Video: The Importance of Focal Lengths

Hi, and welcome to Madison Pictures.
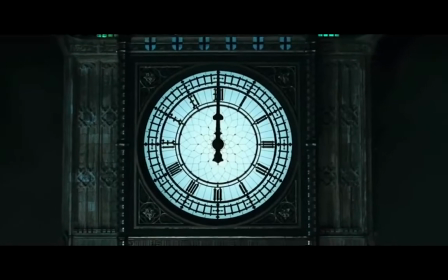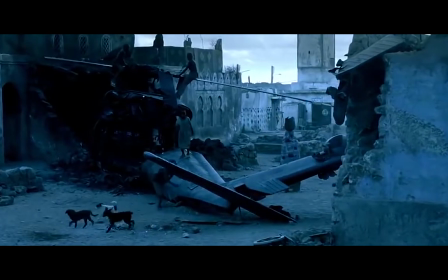We've all heard of the term focal length and the importance filmmakers attach to it. However, not enough beginner filmmakers and cinematographers fully understand just the importance of it.
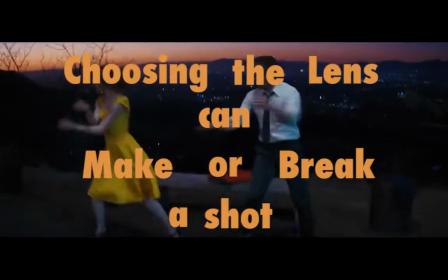To get to the point I want to make, choosing the lens can make or break a shot. Before continuing, I'd like to make a statement that to me is fundamental. No art has rules, but only guidelines. In film, such rules as the rule of thirds, the three-act structure,
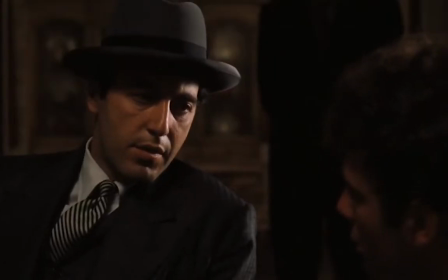or even the character arc can be broken and even completely ignored and still have astonishing results, such as the Grand Budapest Hotel and its symmetry in the framing,
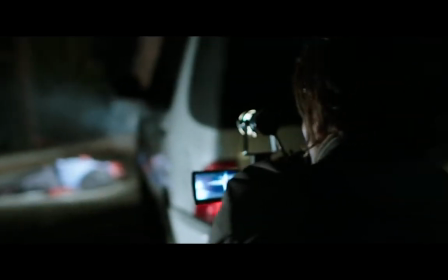or Nightcrawler, which completely ignores the protagonist's character arc, and even Pulp Fiction, which is renowned for its book-like format and theme-based chronology.
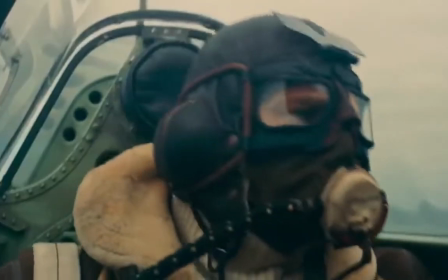Nevertheless, these guidelines should be kept in mind as they are a good basis for any visual storytelling and tend to lower the risk of losing your audience, a mistake too many beginner filmmakers, and even in some cases advanced filmmakers,
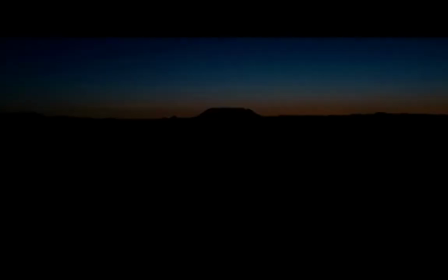make.
What was I supposed to do?
Now we can get into the meat of the subject, which is how to find the right focal length for a shot.
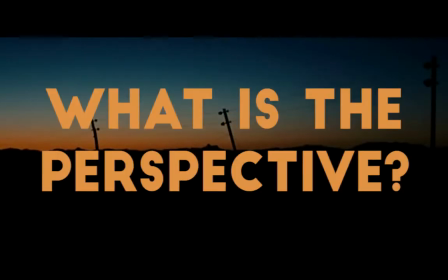And to answer that question, you must first answer the question, what is the perspective? Who is the audience supposed to be following?
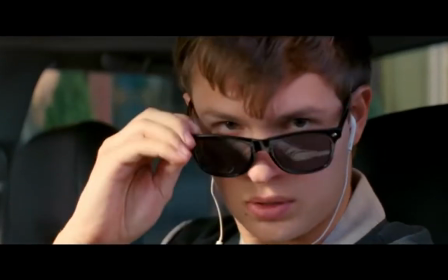Is it a teenager who's watching a robbery from a distance, or is it the robbers who are committing the crime?
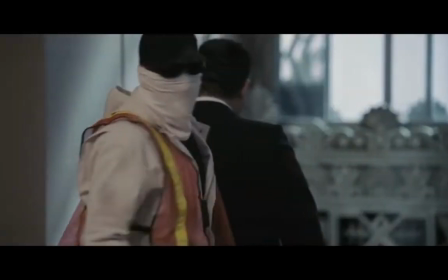Or maybe it's the employees who are witnessing the robbery.
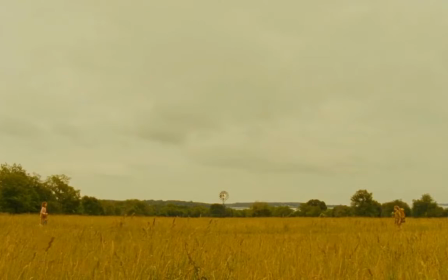Are you trying to use open space to show a distance between two characters, or would you like the landscape to feel claustrophobic?
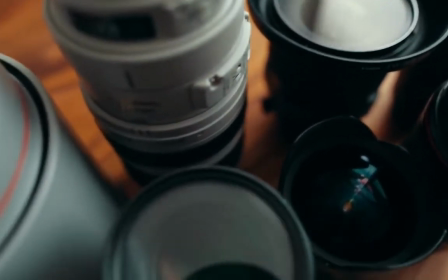All these questions will lead to your lens choice. Of course, there are more components to a lens than just the focal length.
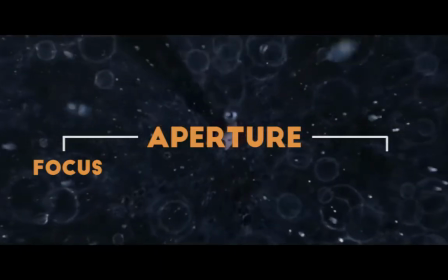The aperture, for instance, will have effect on the focus and the depth of field, as well as the light,
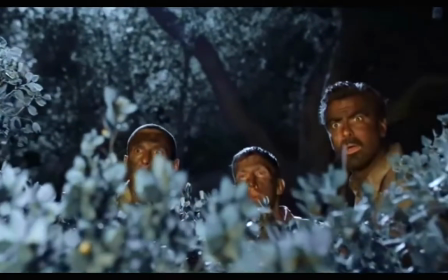or choosing a prime lens or a zoom lens and what the advantage is of either, but I'll go into that in another video.
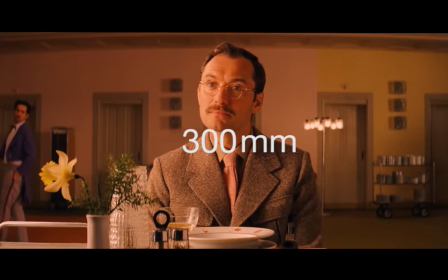The focal length already has its effect on the background, and that is what we will be looking at. So what is the focal length?
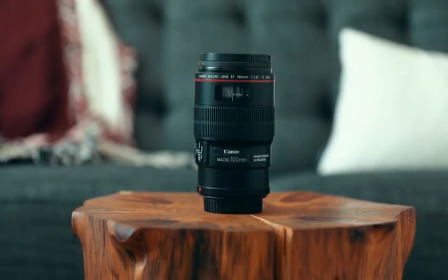There are many types of lenses, with many different characteristics such as portrait lenses, wide-angle, telephoto, macro, you name it.
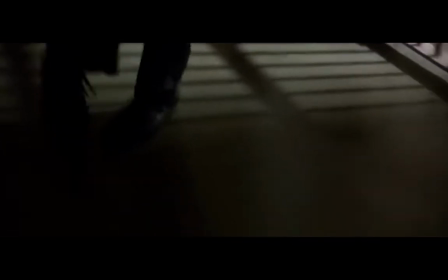But all these can be put into three focal length categories: long, short, and normal.
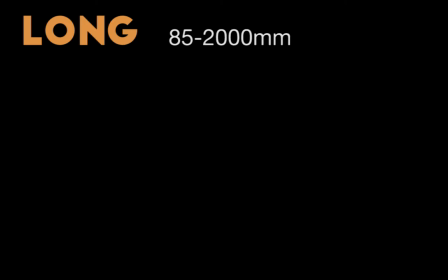Long focal lengths will be anything from 85mm to 2000mm. In this we can find the telephoto lenses, macro lenses, and portrait lenses.
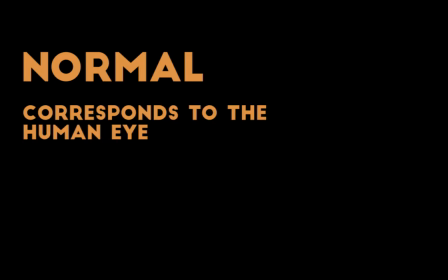The normal focal length, in other words the one which corresponds to the human eye, is 50mm. However, we can add anything from 40mm to 75mm as they keep the image clean and realistic. It's also called the nifty 50 lens. Finally, short focal lengths will be anything from 35mm down to 7mm.
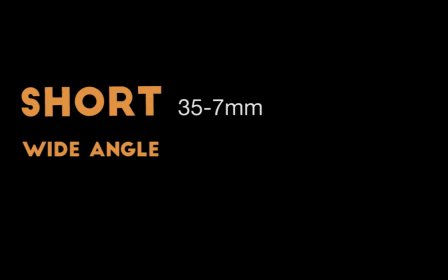Here we find the wide-angle lenses, and for more extreme cases, the fisheye lenses.
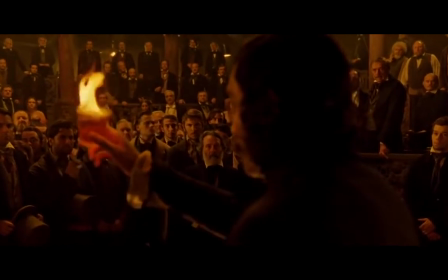These focal lengths have various effects and will make the cinematographer work much harder on the meaning and composition of each shot.
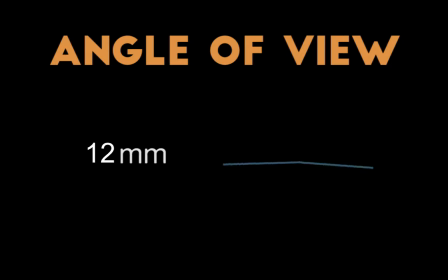The angle of view is one such effect, as the higher the focal length is, the narrower the angle becomes.
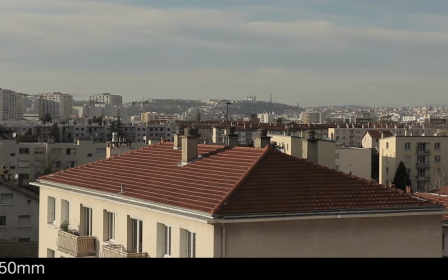For instance, a 50mm lens will have an angle of view of 46.8 degrees,
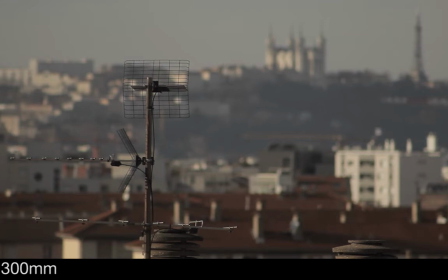whereas the 300mm telephoto lens will have an 8.2 angle of view.
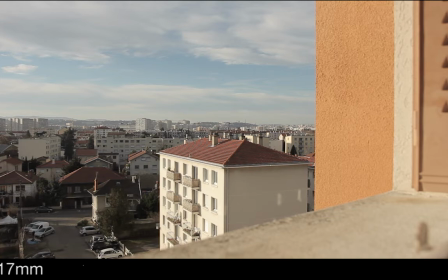In contrast, we have the 17mm lens, which has a wide angle of view of 103.7 degrees. Now these are very important to keep in mind as they will create distortion in the image.
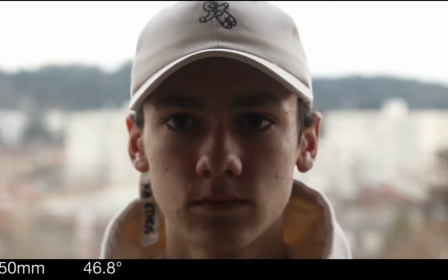To keep the examples above, the 50mm lens corresponds to the human eye, therefore it will not distort the image, as others will.
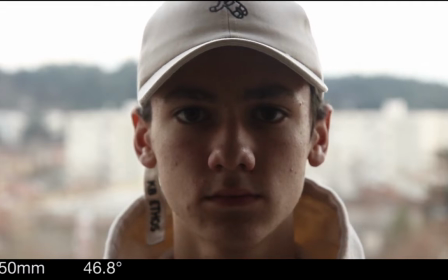It gives a rather realistic image, which makes it good for shooting subjects, as it gives clean and flattering results.
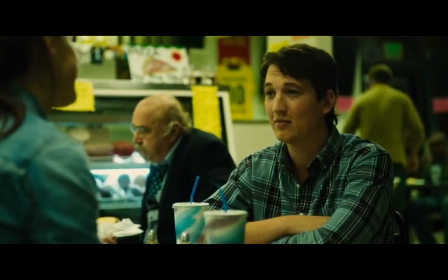This is good for dialogue and relationship sequences. The 300mm lens, however, will distort the image, and quite significantly,
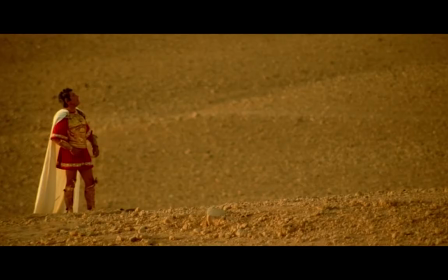as we'll see the background, midground, and foreground crushed together, making the characters seem very 2D.
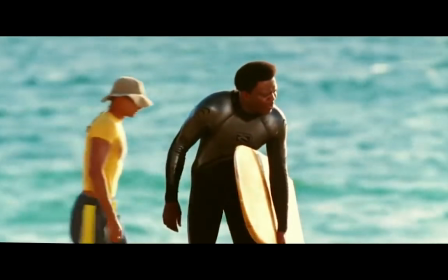This is often used to show someone is being watched from afar, such as we can see in police stakeout scenes.
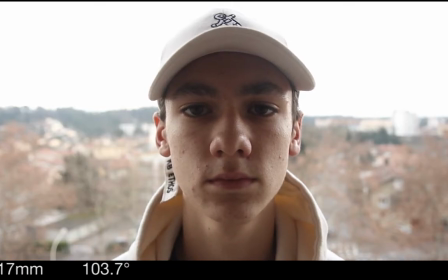The 17mm lens as well distorts the image quite a lot, but in the exact opposite way.
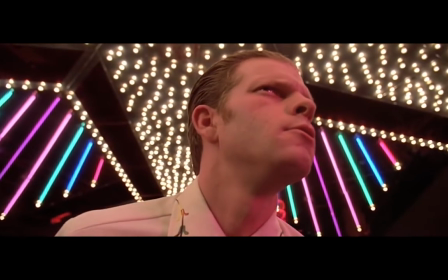It gives a panoramic kind of view, meaning anything placed in the center of it will be extremely diluted,
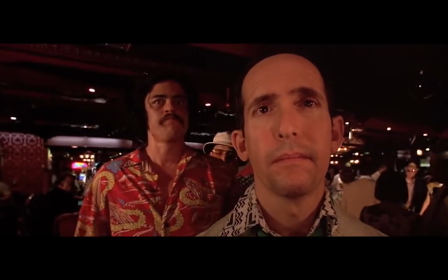and therefore quite unflattering, much like a fisheye.
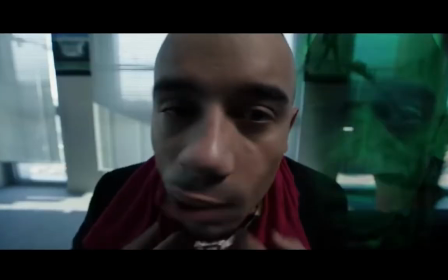These lenses are most commonly used for drug and alcohol use sequences, where the characters get high and hallucinate.
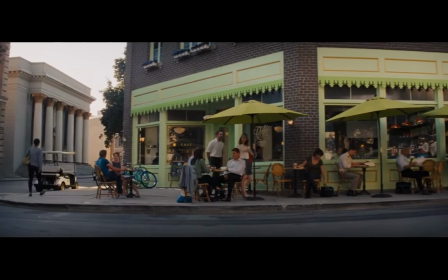But we can also use it in a more subtle way to evoke a dreamy-like setting, something surreal by using a 24mm lens, for instance.
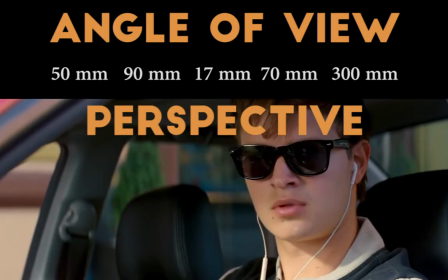Having talked about the angle and the perspective, we must now talk about the camera operator's job, the framing.
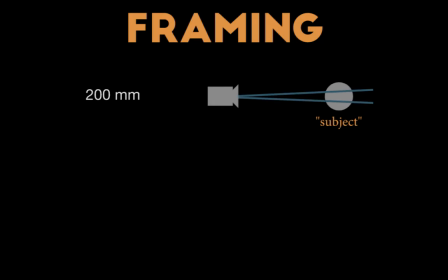If the focal length is higher and therefore the frame is closer to the subject, it is obvious the camera will have to move. And this plays a big role,
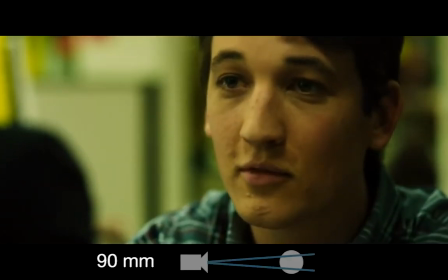because long focal lengths can be used at close distances to get very close to the subject and feel almost intrusive to the spectator, or it can be a full body shot,
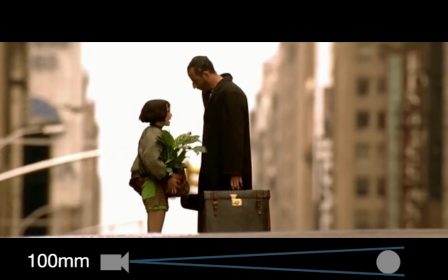meaning the camera is far away from the subject, showing a disconnect between the spectator and the subject.
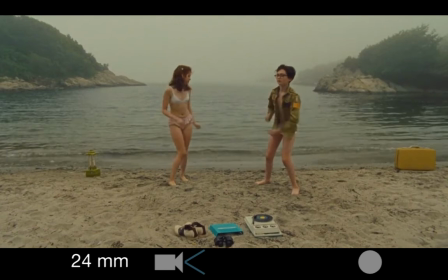In the same way, short focal lengths can be used at far distances to exaggerate space, or very close to willingly distort the subject, as mentioned above.
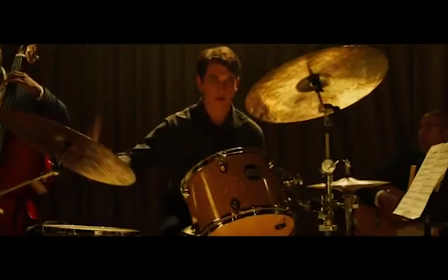As I said in the beginning, I do not believe a specific lens should only be used to show a certain story element, but rather the technical knowledge should be used to craft, experiment, and play with the visual storytelling of the film.
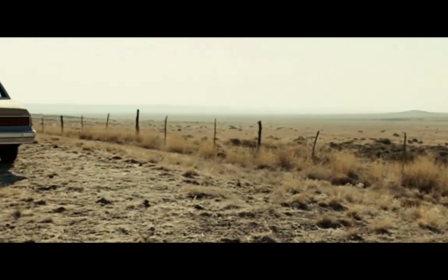It is not only a piece of equipment that helps capture a director's idea,
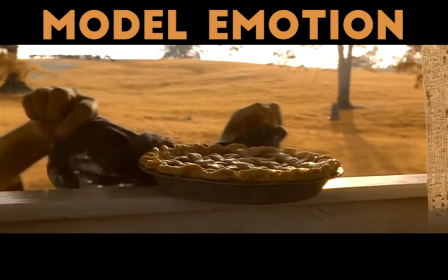but a tool that a cinematographer and storyteller can use to model emotion and tone and ultimately guide the spectator through the story. Thank you for listening to this technical essay. I would love to hear what you think down in the comments. If you like this type of video or if you didn't like it, please be sure to let me know. Thank you all for watching, and good night.